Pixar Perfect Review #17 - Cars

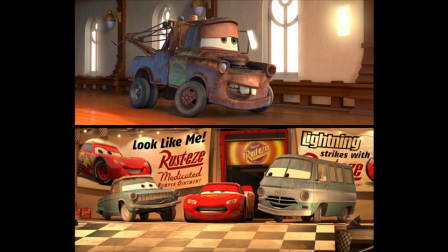But it also ties in nicely with Mater, establishing early on how uncomfortable McQueen is around rusty cars.
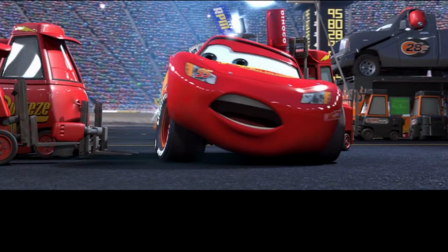They also make a big deal about McQueen not getting new tires during the pit stop, which explains why Luigi and Guido play such big roles in the story.
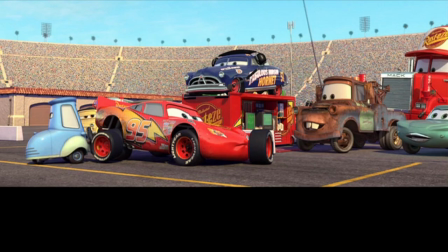Guido gets the important job of the super quick tire change at the end, so Pixar gives these two more face time than the rest of the secondary characters.
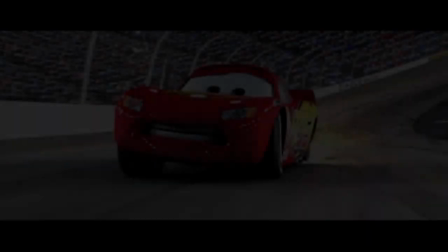They want to make it clear that, without tires, a racer is basically nothing.
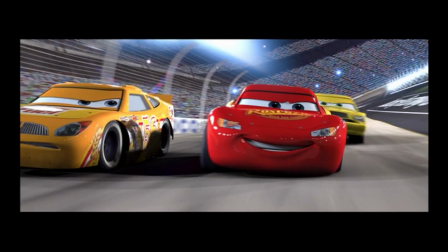It does seem strange how, in a movie about fast racing cars and amazing scenery and locations, they would chain themselves to having to fix a road.
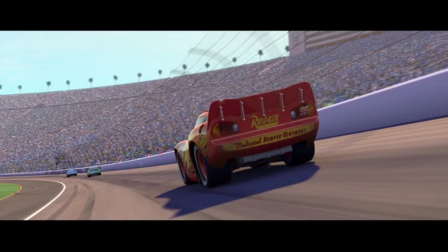There's an instinct to go fast, but the story requires us to go as slow as possible.
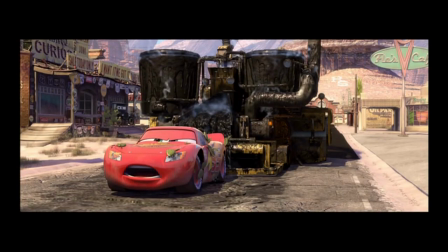If the goal was to make me empathize with McQueen during these scenes, they have certainly succeeded.
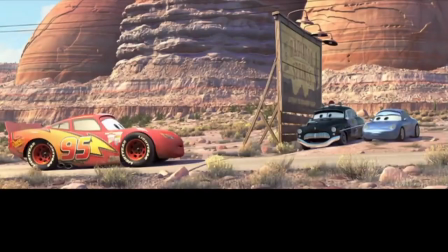I am ready for something new.
To their credit, they're pretty good about letting McQueen go on random field trips throughout the story,
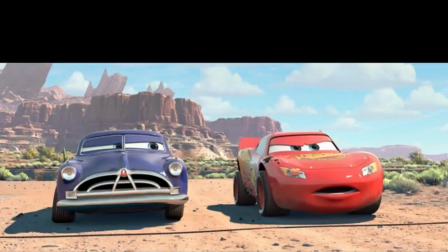to break up that exciting road paving action. Doc challenges him to a race, Mater takes him out tractor tipping,
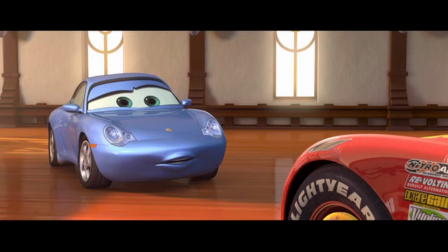and Sally takes him out on a drive through the desert. Sally is a solid character overall, but she does suffer a little bit from being stuck in a traditional romantic comedy.
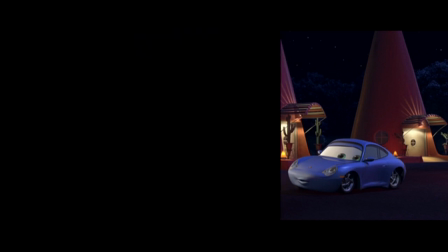As a character by herself, Sally is a great addition to the film. She's smart, conscientious, and the voice of reason in the town.
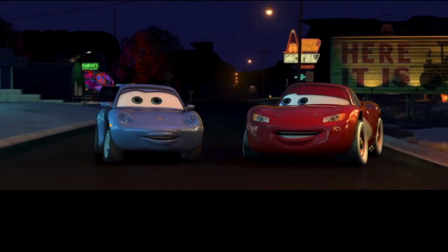She has a deep love for Radiator Springs, and is still young and optimistic enough to push everyone towards change.
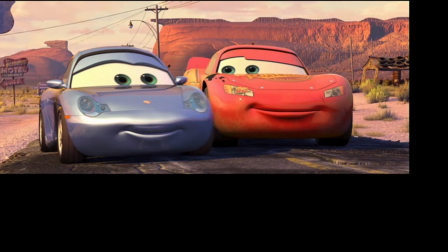Unfortunately, she's trapped in that romantic comedy, which is a real shame for a cool character like her.
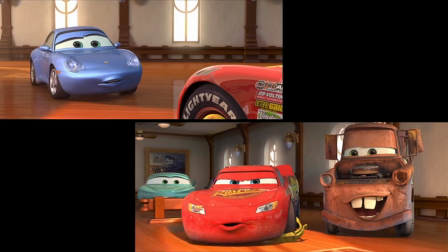They do the old story of the love interest who cannot stand the hero at first, but eventually he was won over because of reasons.
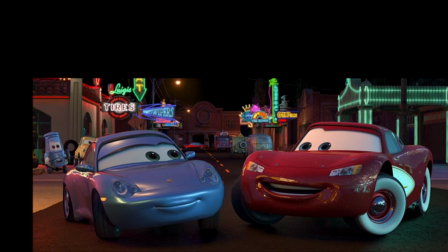The whole romance follows a very predictable pattern, and is, in general, kind of dull.
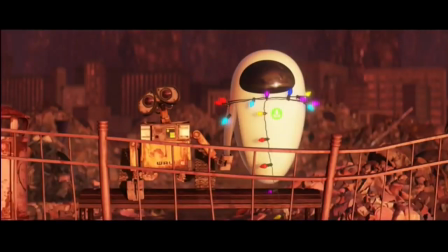I'm not sure if I'm just biased because their car is in love and I'd prefer them to be cute little robots like in Wall-E, but I find myself not caring about them as a couple.
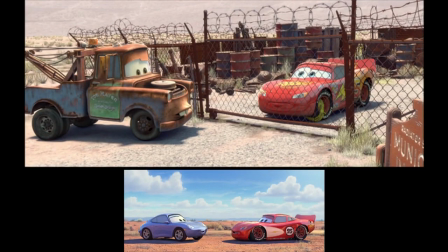The film gives way more face time to developing the McQueen and Mater friendship, making the actual romance feel relatively unimportant.
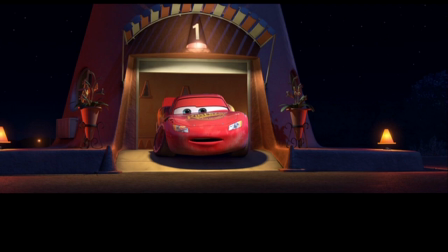I probably shouldn't knock this storyline too much, however, because it does lead to a gorgeous montage of the two cars racing down Route 66.
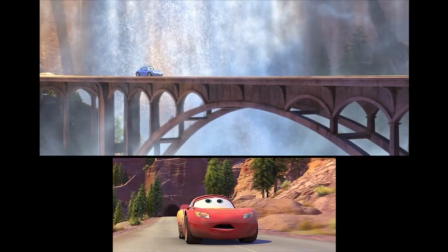This scene is absolutely breathtaking, one of the scenes that reminds you how far the studio had come since the original Toy Story.
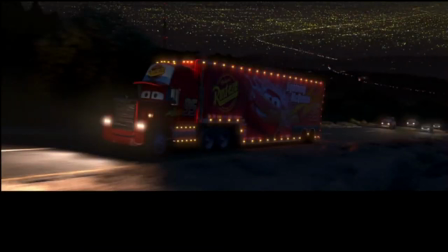I like how it syncs up with the montage at the beginning of the film, as Mac drives the highway to California. It goes from being a celebration of making good time on the highway to one about having a good time on Route 66. Moving on, it's probably time we talk about that tow truck that seems to get so much attention.
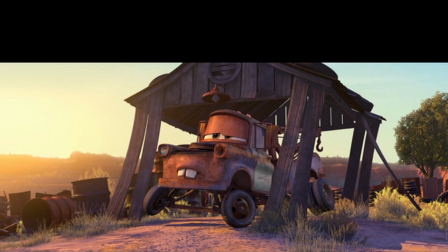Mater was the breakout character from the first Cars movie, but also has the most detractors.
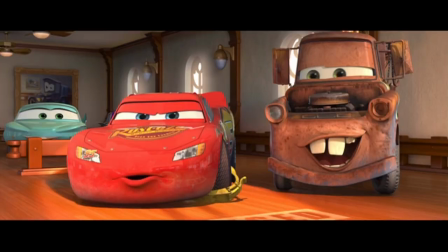Maybe it's just the Larry the Cable Guy thing, maybe it's because he's the obvious comic relief. I personally like Mater.
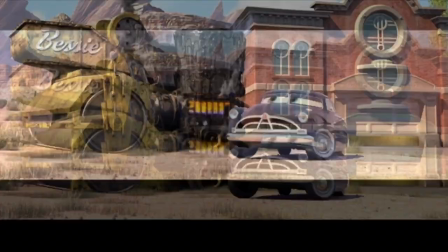I think the hate went way too far on him. The middle section of this movie has a lot of unhappy or serious characters in it.
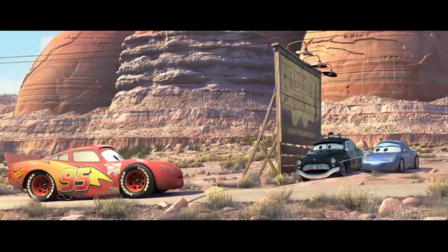Lightning McQueen is miserable paving the road, Sheriff is stuck watching him, Doc is being his crotchety self.
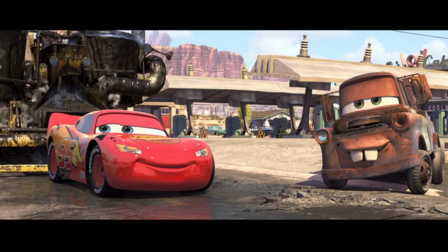Mater adds some much-needed levity to the mix, always trying to look at the bright side or just kinda hanging around and saying charming, rustic things.
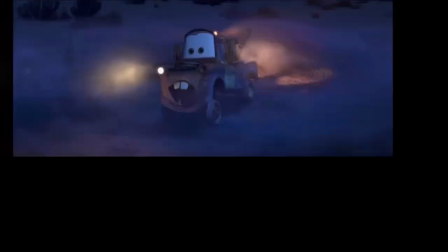He doesn't really move the plot that much, aside from teaching McQueen how to drive backwards and the ways of the town.
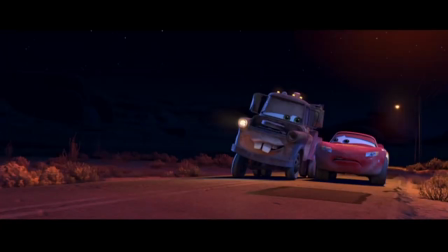That being said, he is a major player, possibly the key player, in Lightning McQueen learning to stop being such a cynical putz.
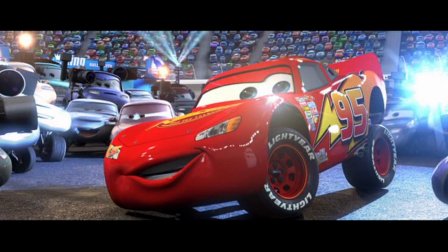For as much bravado and self-confidence that he projects, McQueen is essentially a lonely soul,
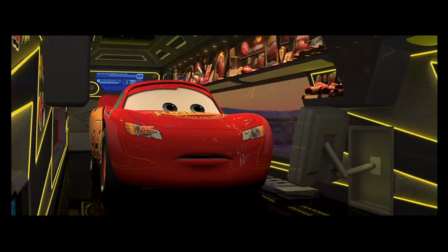a celebrity surrounded by thousands of admirers but no actual friends.
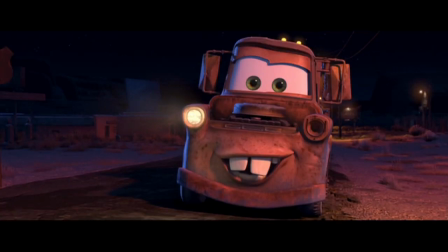Mater proclaiming that he is his best friend so easily and so readily is bound to do something to McQueen.
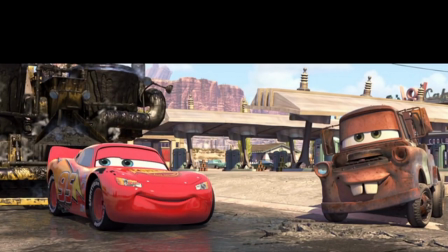Their friendship is developed nicely in the story, with most of it being through random chit-chat.
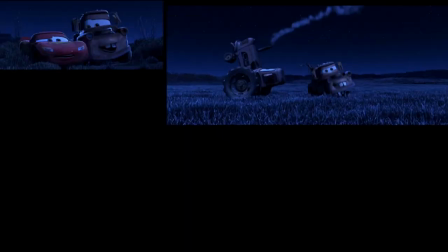Their game of tractor tipping is one of the more memorable moments in the movie, leading to an exciting chase scene.
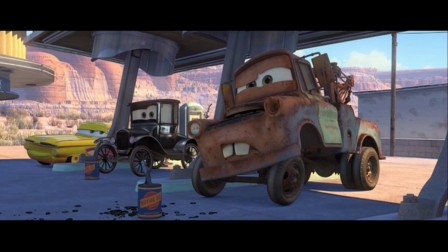As gimmicky as Mater might be as a character, I think he's executed really well overall and fits perfectly with the themes established.
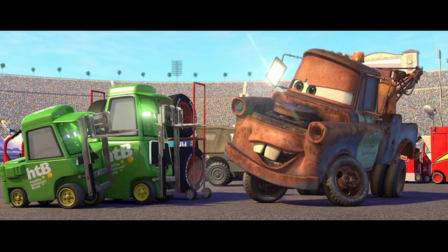I am not surprised in the least that they let him take center stage in Cars 2.
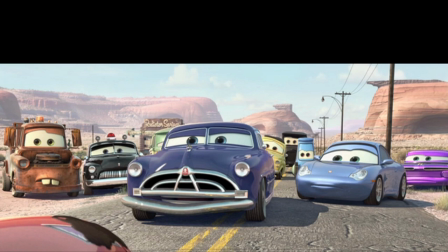Doc Hudson is another great addition to the movie, with Paul Newman giving a superb performance in one of his final roles.
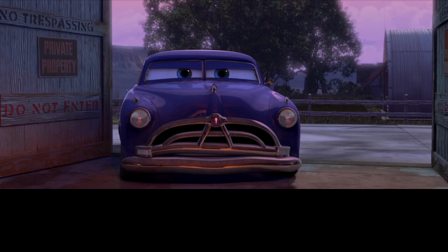He really brings a lot of maturity and gravitas to the role. He gives the character credibility.
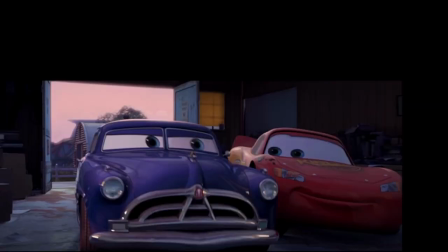You really believe him when he's giving those words of wisdom.
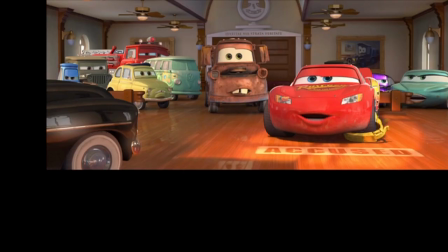They do a nice job foreshadowing his real identity during the court scene, with Doc already knowing all about race cars and initially sending McQueen away.